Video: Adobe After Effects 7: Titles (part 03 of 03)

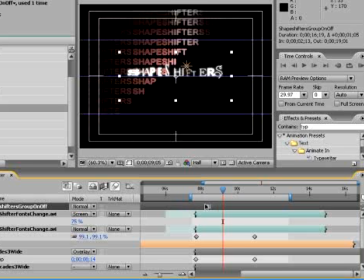And it looks like where I have it placed, it's such a short comp that it's important to line up the right part of it, the beginning, and that's our first frame, which is the S. And let's Alt
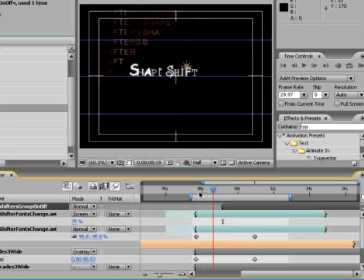left bracket to mark the endpoint for that layer. And I think what would be great is if we use this as an element
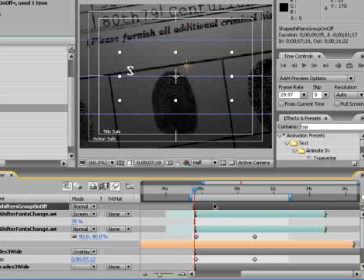that can chase in front of the one that's about to animate on.
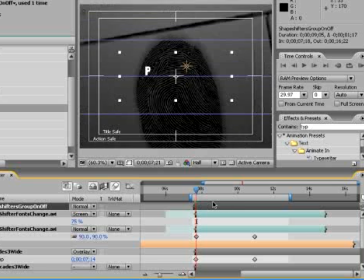So I'm clicking and dragging it to start animating before the other one begins.
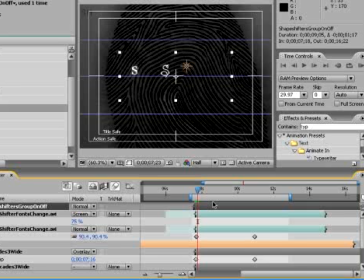I've overdone it a little bit, so I'm going to move it in time back several frames by Alt page down, so I march that layer back in space. SH
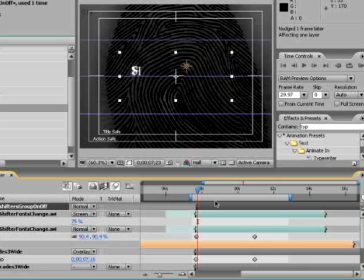A. So I think it would be good if it was just a little bit ahead, so I think I'm going to nudge it in space as well a little bit to the right.
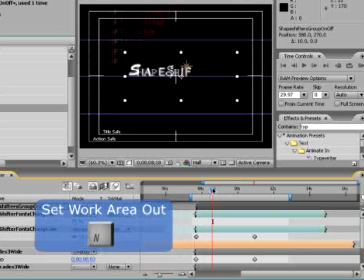So let's take a look at how that plays out. Set a new end frame for our animation,
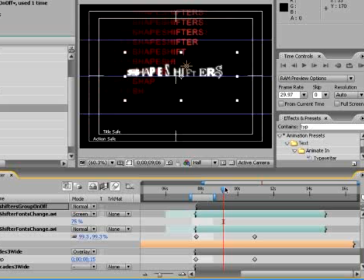maybe a little bit later, so we can see the whole shapeshifters, and then do a RAM preview. That's the kind of effect we're looking for, something to zip across ahead, trailblaze for the shapeshifter.
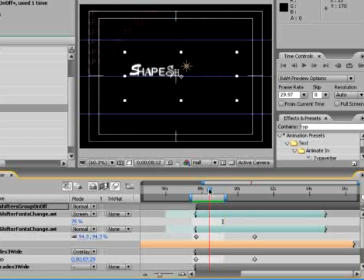And while I think that's working, I think let's apply the principle of foreground and background to this now.
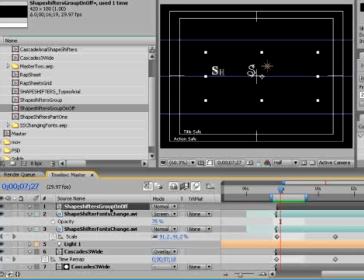We'll put shapeshifter's group on off. Let's make a clone of it. Let's make a bigger one by scaling it up.
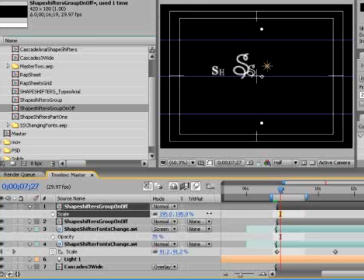And let's move it a little bit north in the frame. Hit P and decrease the Y value, moving it higher in frame. And let's mimic the effect of the way these things behave when shot by a real camera.
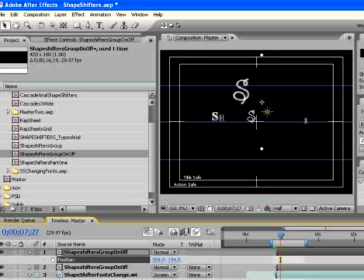Of if we had our focal distance set so that shapeshifters, our featured element, was in focus, a foreground element would be thrown out of focus.
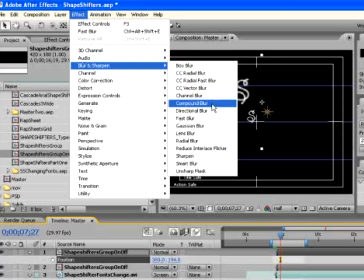Fast blur is another good thing to use here, so that's what we're going to use, fast blur.
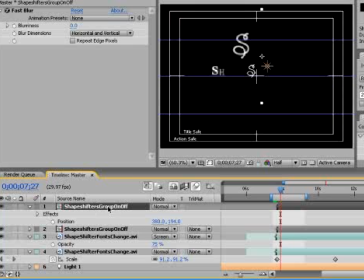So we've applied fast blur to our top shapeshifters group on off, and why don't we give that a layer name, because you're getting an awful lot of these. We'll call this shapeshifters group foreground for FG1.
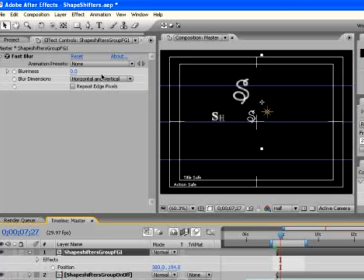That way we won't get lost, and the foreground element number one is on top. We'll set a blur value of, let's say, 10. See how that looks? I think I overdid it there a bit. We'll put it back to 5. And just because blurs are one of those things that are best viewed at full res, let's actually get to that another way.
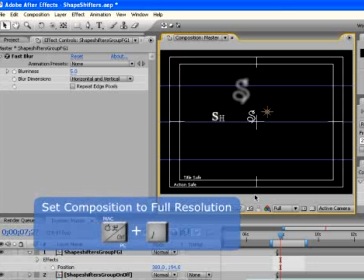Control-J will set your comp to full res. Shift-Control-J is half.
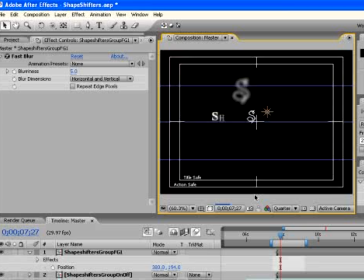Shift-Control-Alt-J is quarter, but for now, Control-J.
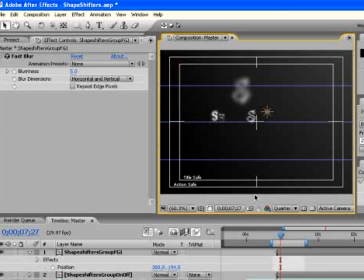You really can see how the blurs render differently and the whole lighting interaction changes when you're looking at a reduced resolution.
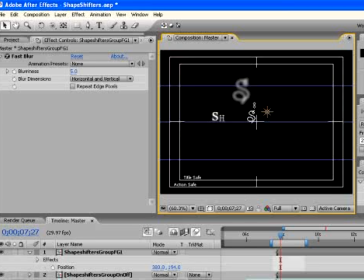That's why it's important to Control-J, be at full res here. That's a good defocus as far as I'm concerned.
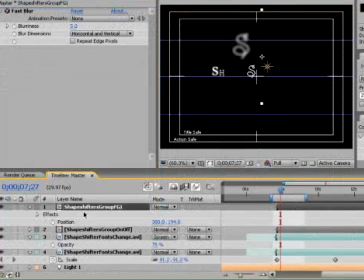Let's add another one of these, though. So Shapeshifter's FG, now duplicate it.
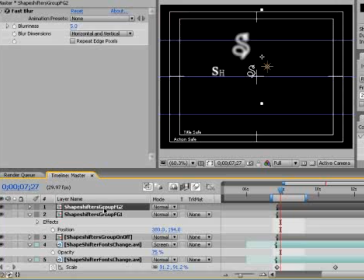It auto-renames itself to FG2. Let's move it south in the frame.
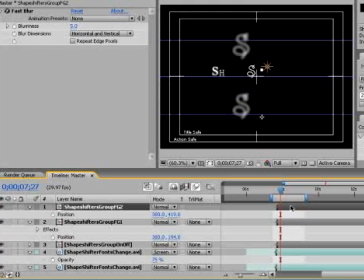Let's move it left in time by doing Alt Page Up so it's a little bit ahead of the other one, and let's scale it up so that we have yet another, I think even more than that, let's make it 300, let's say.
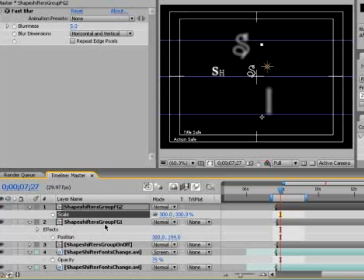So we have altered relationships between all of these things, and presumably if it's closer to camera because it is larger,
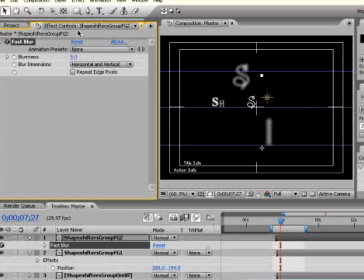its focus should be slightly different too, so let's increase the blurriness to 8.
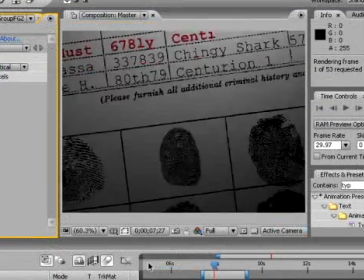And let's look at that as it plays back.
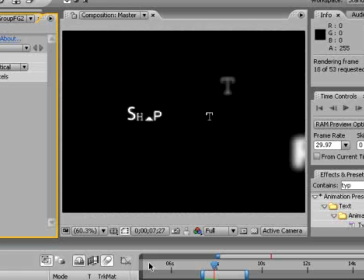I think that's working pretty well.